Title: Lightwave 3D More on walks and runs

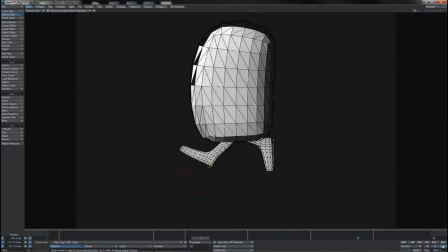(12:25)
We can see that generally the foot and leg action is broadly following the mechanic that we've been exploring, although it's far less detailed.
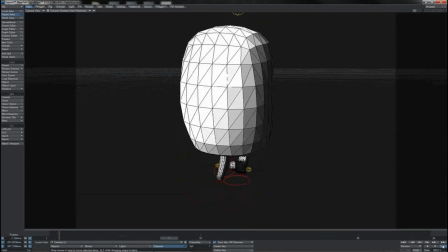(12:34)
And you'll see that we've also put a little side to side and a dodge on each side as he comes along as well.
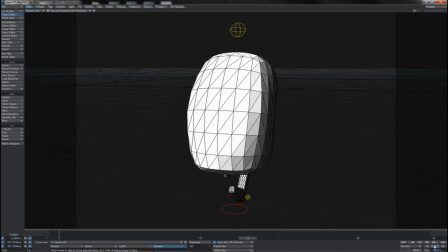(12:41)
Notice how, of course, he doesn't just pitch forward, he banks right over onto the side, which is opposing his contacting foot, so his whole weight is shifting side to side like this, which in turn gives him this very funny,
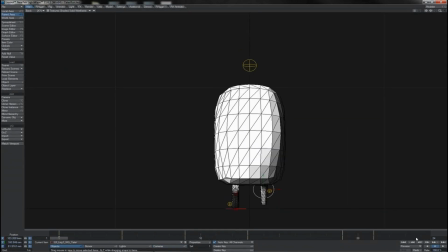(12:56)
cartoony little bounce action. And we can really ask ourselves, what kind of motion is this for such a simple character?
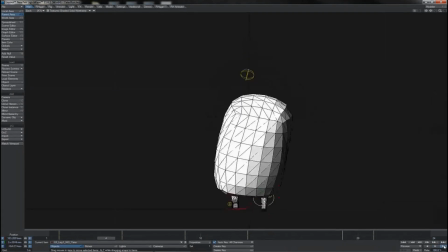(13:02)
I mean, is this a run? Is it a walk? I suppose that I think it's a run. It's got that sort of movement to it, but because he's got such tiny, stumpy little legs, he's not covering an awful lot of ground. And of course, with such tiny legs, he doesn't have a huge amount of clearance space to get his foot past.
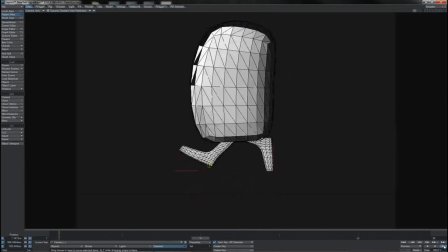(13:21)
If you look at the length of his foot compared to the length of his leg, it's pretty large. He's got big clodhopper feet.
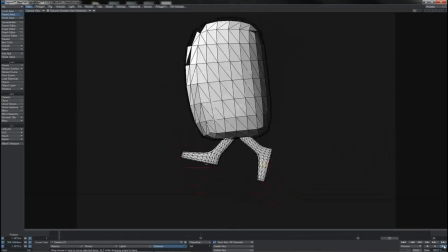(13:28)
As such, maybe he needs to get a little bit of air in his walk cycle.
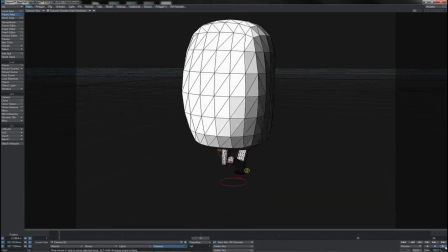(13:33)
So as you can see, there are many issues surrounding walks and runs.
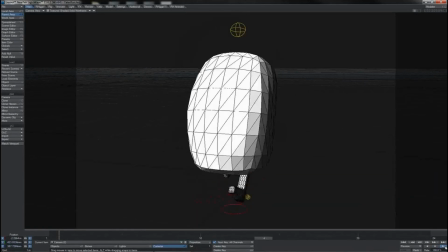(13:37)
The basic mechanics that we've laid out in the different walk cycle videos so far really will serve you in good stead and a good place to start practicing walks.
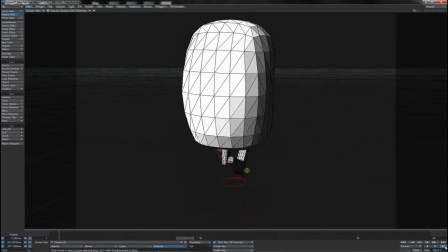(13:48)
Once you can get those smooth and get all of your keys, lined up properly so that everything behaves itself,
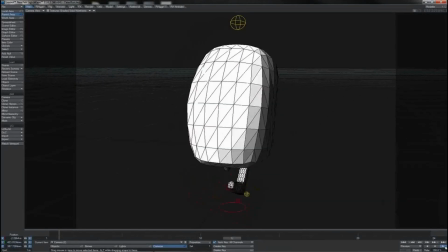(13:55)
then you're in a good position to start moving on to more characterful walks. But do be aware that the exact mechanics will vary, and there's nothing like just trying a bit of
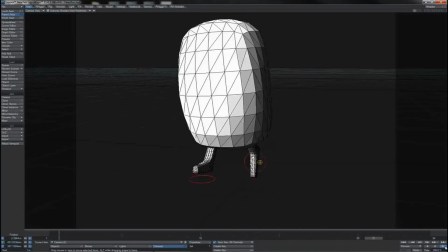(14:07)
experimentation on different characters with different body shapes using
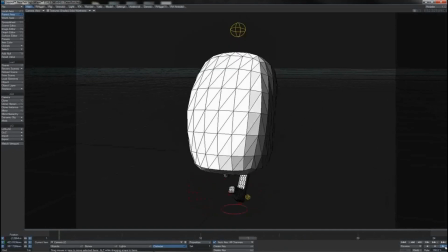(14:11)
different cycle times and patterns inside the mechanics.
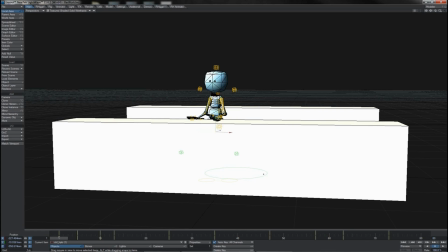(14:16)
I also want to visit back just a little bit more on the technique we discussed with the Hulk walk cycle. With that video, of course, we're going through the steps of putting it all together from the view of, how you piece the keyframes in, make sure you've got the right motions going on and so forth.
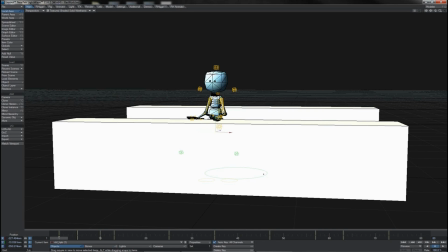(14:31)
Whilst part of the aim, of course, was to talk about a different technique and approach for putting together something like a walk cycle, it was still very much about the basic mechanics of getting a cycle together. So the reason I want to revisit is just to focus some detail on the technique
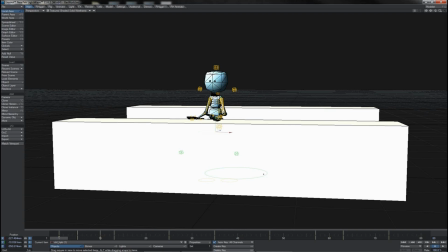(14:47)
itself and where it can really be useful beyond just your standard sort of, walk cycling. So we imagine that we've got this, set up here. Here's a character, perhaps he's working at a bar, for instance, and having just served a drink,
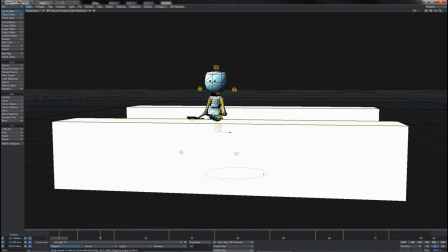(15:01)
he needs to take the money back to the back counter and put it in the till. Now this is interesting,
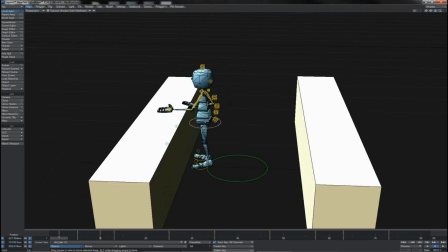(15:08)
of course, because he's got a set distance that he has to cover. And so, of course, you've got to get the number of steps correct for that. But you can't just say, okay, well, I had him taking 4 steps, because you might wind up having to take very tiny steps over such a short distance, which is stupid.
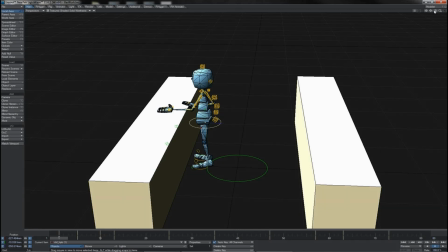(15:25)
So in a situation like this, you don't want to think about how many steps it takes to get there. You just want to think about the amount of time. What we're looking at here is the spacing and the timing of the entire character. We're ignoring the mechanics of the walk that need to take place.
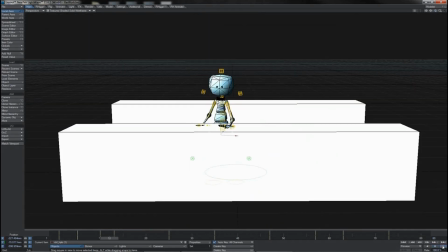(15:43)
So if we see this just roughly, then of course, he takes the money and off he goes to the back counter, and there he arrives at the back counter and at the till, and we see him just sort of glide across like that.
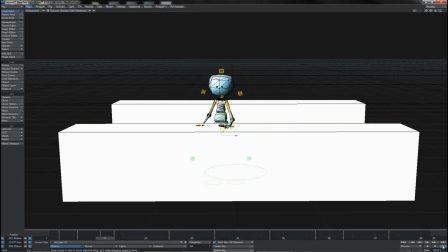(15:55)
Very nice and simple. He is, of course, going across the correct amount of space, and he's doing it within a certain period of time. This is the pace at which we want the move and the transition to occur.
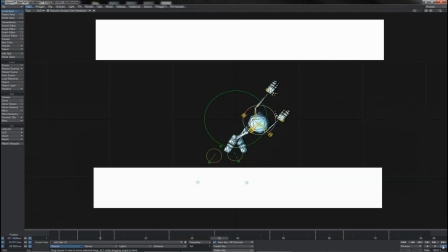(16:08)
Of course, what we have done, though, is to use the technique that we came upon in the Hulk. We have just bothered to animate the upper body, or at least the root portion. We have set in our timing and spacing before anything else.
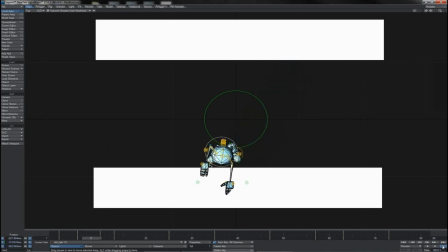(16:23)
We don't care at this stage of the animation about the mechanics of what the feet have to do to get him there.